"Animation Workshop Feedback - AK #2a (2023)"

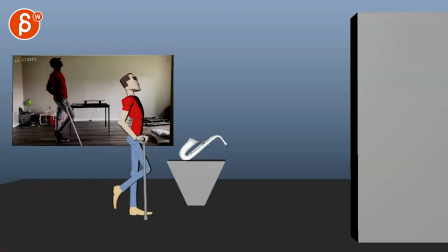[0:03]
All right, new shot here with reference, no sound.
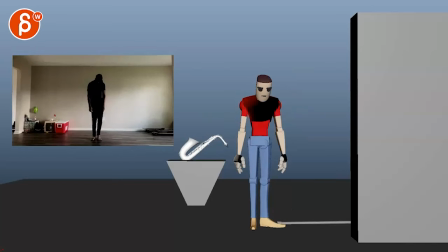[0:09]
This is early blocking here, or just blocking, focusing on posing.
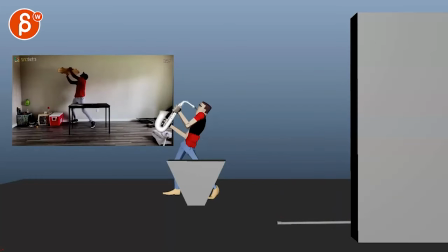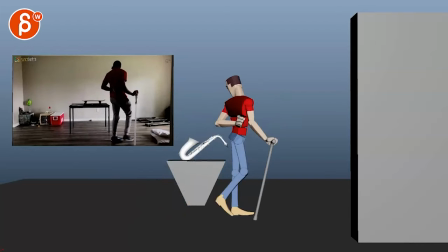[0:23]
I like it. Definitely a fan of just that elongated moment there, a nice pose for sure.
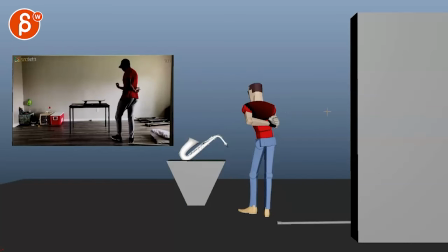[0:34]
That's all clear too. Careful on like passing poses like this, where I like this a lot. We're kind of missing it, where I think you can rotate that character around a bit more. And even because of the color silhouette, you can even have that elbow in front of the body, but you know,
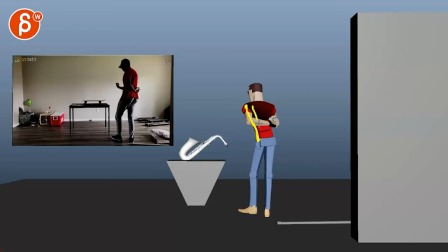[0:49]
meaning like the shoulder area, chest area, stomach, and then your arm bend over there, kind of the way I have it here. Totally work, because I like that hand.
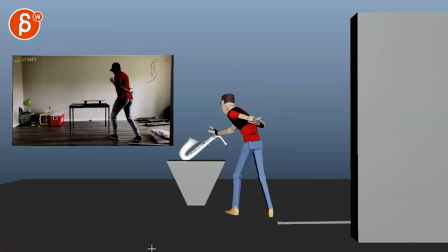[1:01]
Because that way it's not just, ooh, like that would be a nice telegraphing of what he's about to do.
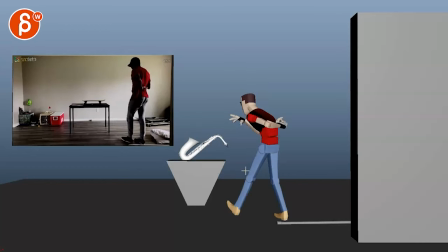[1:09]
So imagine that hand is here and then it grabs or goes for the saxophone. Here I will probably lower it just a bit more to get some negative space there. It's a bit too compressed for me. And then this is going to be tricky.
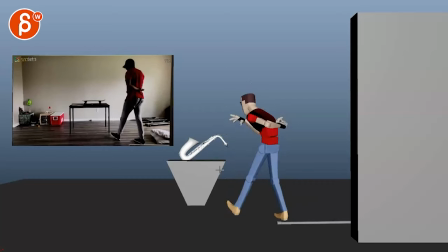[1:27]
Like once you are in spline mode, I think how you go back and then immediately shoot forward,
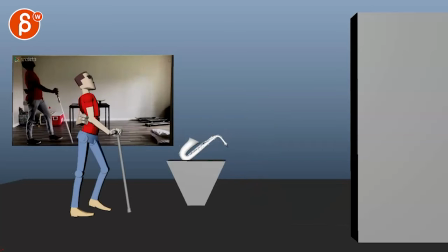[1:34]
that's going to be a fairly jarring, because your timing is fairly realistic.
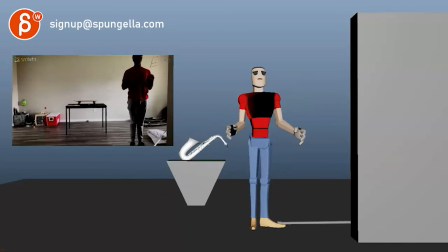[1:41]
Not saying photorealistic, more naturalistic type of cartoony animation with some push poses, but it's nothing crazy.
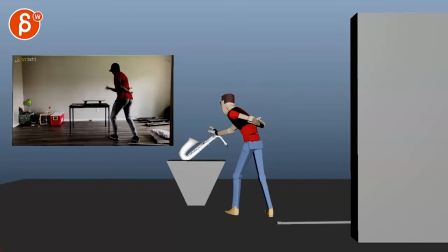[1:48]
So but here you're going to have a very strong, oh, what is this? Should I? Yes. Which I like in terms of contrast, but watch out. It's very strong. You're going to need one or two more breakdowns there to kind of soften that. I would separate these again in terms of kind of avoiding tangents.
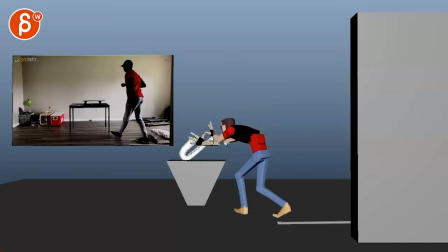[2:06]
Same thing here, just that connection on the thumbs here. Just bring one arm lower, one stays up there.
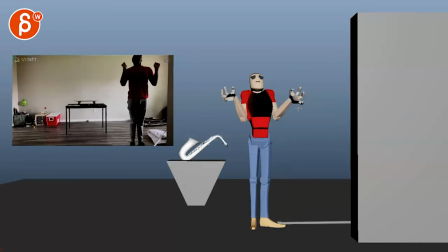[2:12]
And even that, ooh, could work. When he goes, ooh, no.
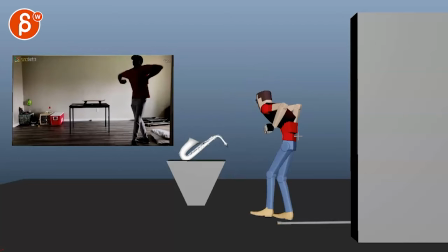[2:20]
Might be a bit fast, but it could work. It could work. I'm not ruling anything out yet. I'm a fan of this just because with the tilt, you're taking the reference and pushing it. And I like all the posing, the line of action, the asymmetry. But then we get to this, and it's a bit of the dreaded W pose.
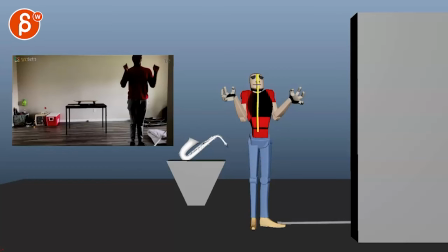[2:38]
It's very, even though there's a change here, it's fairly mirrored. And even here. And I would have, even on that drop here, instead of landing here,
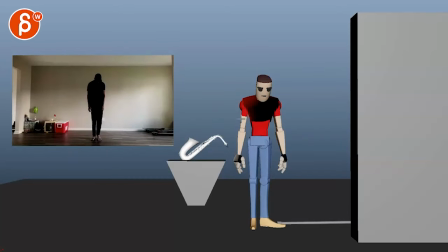[2:51]
I would already have a turn so that your lowest position is already getting into this, so that we have more of a three-quarter asymmetrical view versus that's again very mirrored.
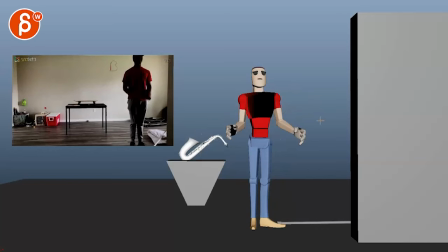[3:04]
So if he goes, it could be like, what are you doing?
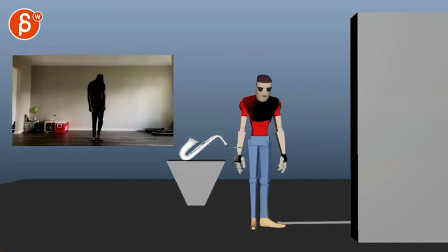[3:09]
Your reference going, okay, it's come down. Bummer. Okay.
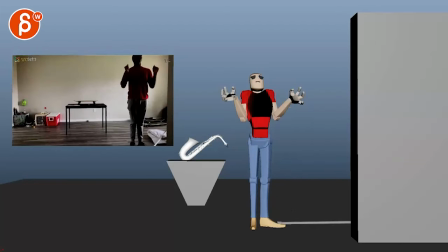[3:12]
So you can still have a where this is more like maybe up, and maybe you have a little gesture like like a grabbing, and then that's just could be that low.
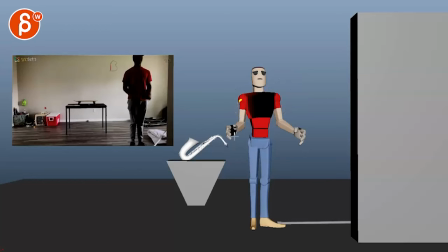[3:24]
It could even be just only one, like, I wish. And then he can just snap one arm back on his way down to here.
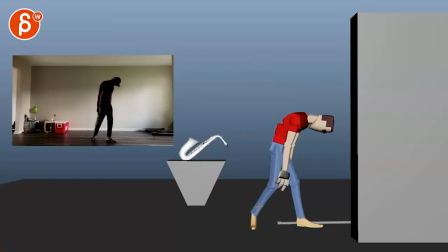[3:32]
And that's where he rests a bit. And then he goes into this, which is fine. I like that.
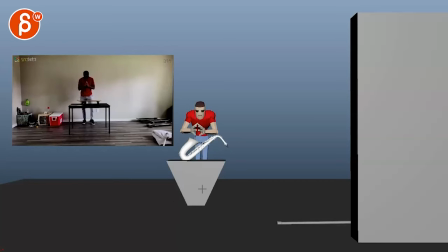[3:38]
Surprise movement here, which could work. It's crazy in terms of the face. When you're covering the face, I was wondering what if he kind of shows up like whoop, with an arc there instead of straight up.
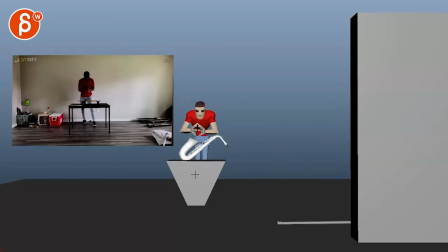[3:50]
But it's not too bad because I like the slight twist there a little bit. I think that helps. And here, I don't know, for this, it's also very subjective. I don't mind the symmetrical nature here and the mirroring of posing. There's just something where it's like, ooh, don't mind, even though we're a bit close here.
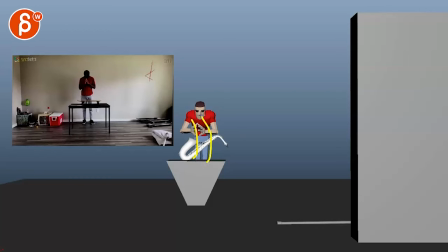[4:08]
So you probably have a slight turn in his spine. So this arm is a bit higher, that elbow. Only so that, to me, it seems like, or you can do the opposite. Maybe this way, the way he will grab it. How does he grab it? Then it goes this way.
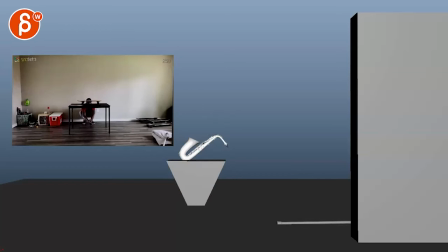[4:26]
Yeah, to me, instead of going straight up, because it's funny to go straight up like this, where it just kind of appears, the way you have it in your reference, but we don't quite see the bend that you have in your body, where it's like this, like, ooh. And it's a tricky thing when you have something rotated to or away from camera in such a flat pose.
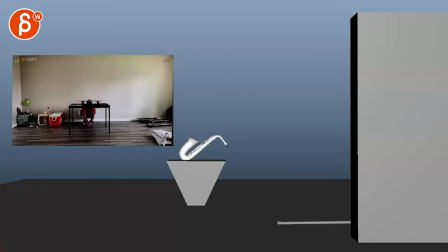[4:45]
So you might consider something where that is the reveal, but by the time he's there, what if he took a step? And he can also be here and have a bit of a, oh, what's over there pose. You can also have a bit of a side pose where maybe here we can see only one leg,
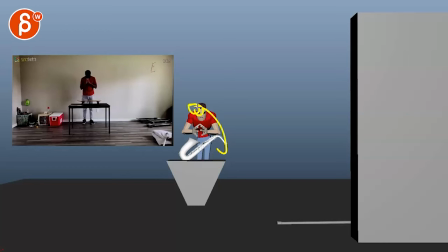[5:03]
but he's a bit more bent over. Maybe where you have a nicer arc, and then we can have arms here, even if it's just a little bit. But even if just a tiny bit, so we can bring that elbow a bit higher, that could work. This one, watch out.
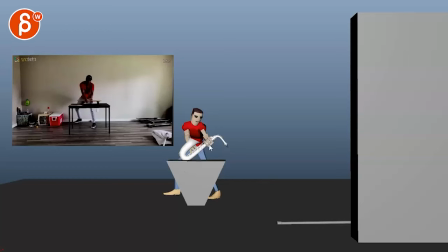[5:18]
This is a bit tricky. Given that it's hidden and the bend is so straight, I would try to find something where we're a bit more bent like that. And even here, bent like this. And even that gets a bit muddy in terms of the silhouette.
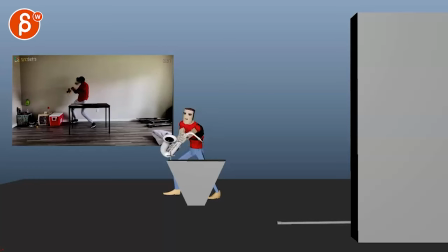[5:33]
So what is he doing? He goes up straight into this. So that's a good one. So to me, it's just these two poses where you want to show the structure of the arms a bit more. Even here, why not just bend it like Beckham? And if one arm is covered by this, I understand, but one would be just a bit cleaner.
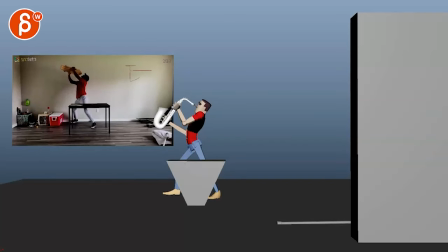[5:52]
That's fine. Of course, I have to laugh at this because I am immature. He's cracking up.
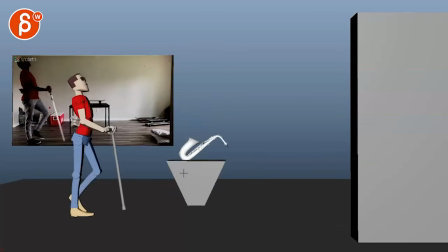[5:59]
And then his last little, oh.
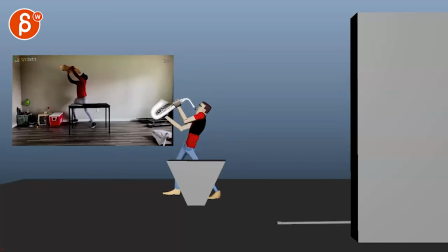[6:03]
This could even have a little bit of a shoulder drop, but. Uh-oh. Yeah, I think that works. You might also, instead of a forward move, it could be a stop. And then imagine he goes, if I play this backwards, he goes, uh-oh. Like, goes a bit backwards and down.
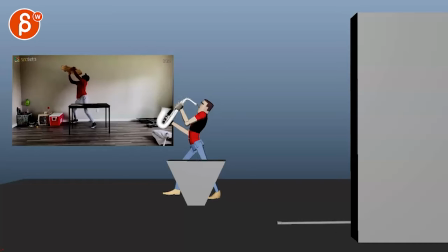[6:23]
That's like a super, you know, subjective picky thing here, but that could be something.
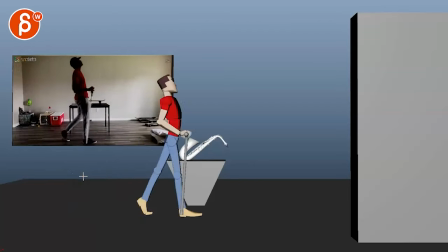[6:27]
But other than that, as you were asking about the posing, I think this is all very, very cool.
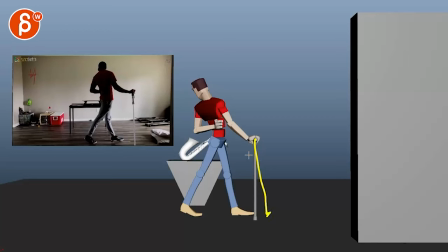[6:33]
Again, picky things, like you could have the stick here. I'm losing my English. The cane, maybe here. A, so it doesn't have a tangent, but it also kind of has a line that is diagonal towards this.
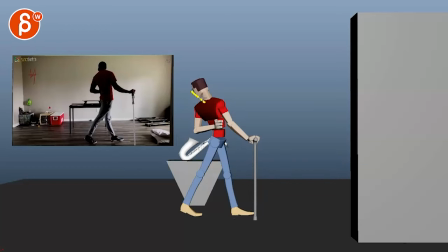[6:51]
Like everything goes back to this. Like you imagine, you can even bend the head down a bit more if you want to exaggerate it more. So you have the cane. Everything is pointing and going up to the head, which goes back into this.
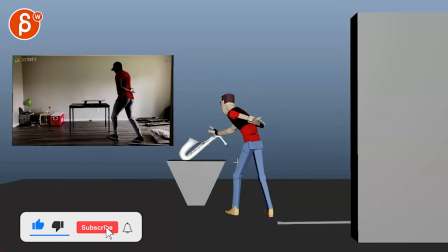[7:06]
I do like how he just lets it go. Yeah, and the other poses I talked about. Yeah, I don't know.
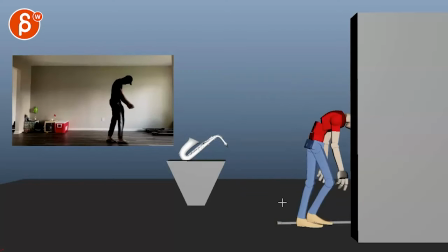[7:11]
That's kind of that. Hope that helps. This is really fun. I can't wait to see this planned out. And that's it from me. Thanks. All right. There's an email. You can sign up. You can start whenever you want. You can submit whenever you want. You get 16 submissions. Either way, a like and subscribe would be awesome. All right. Thank you.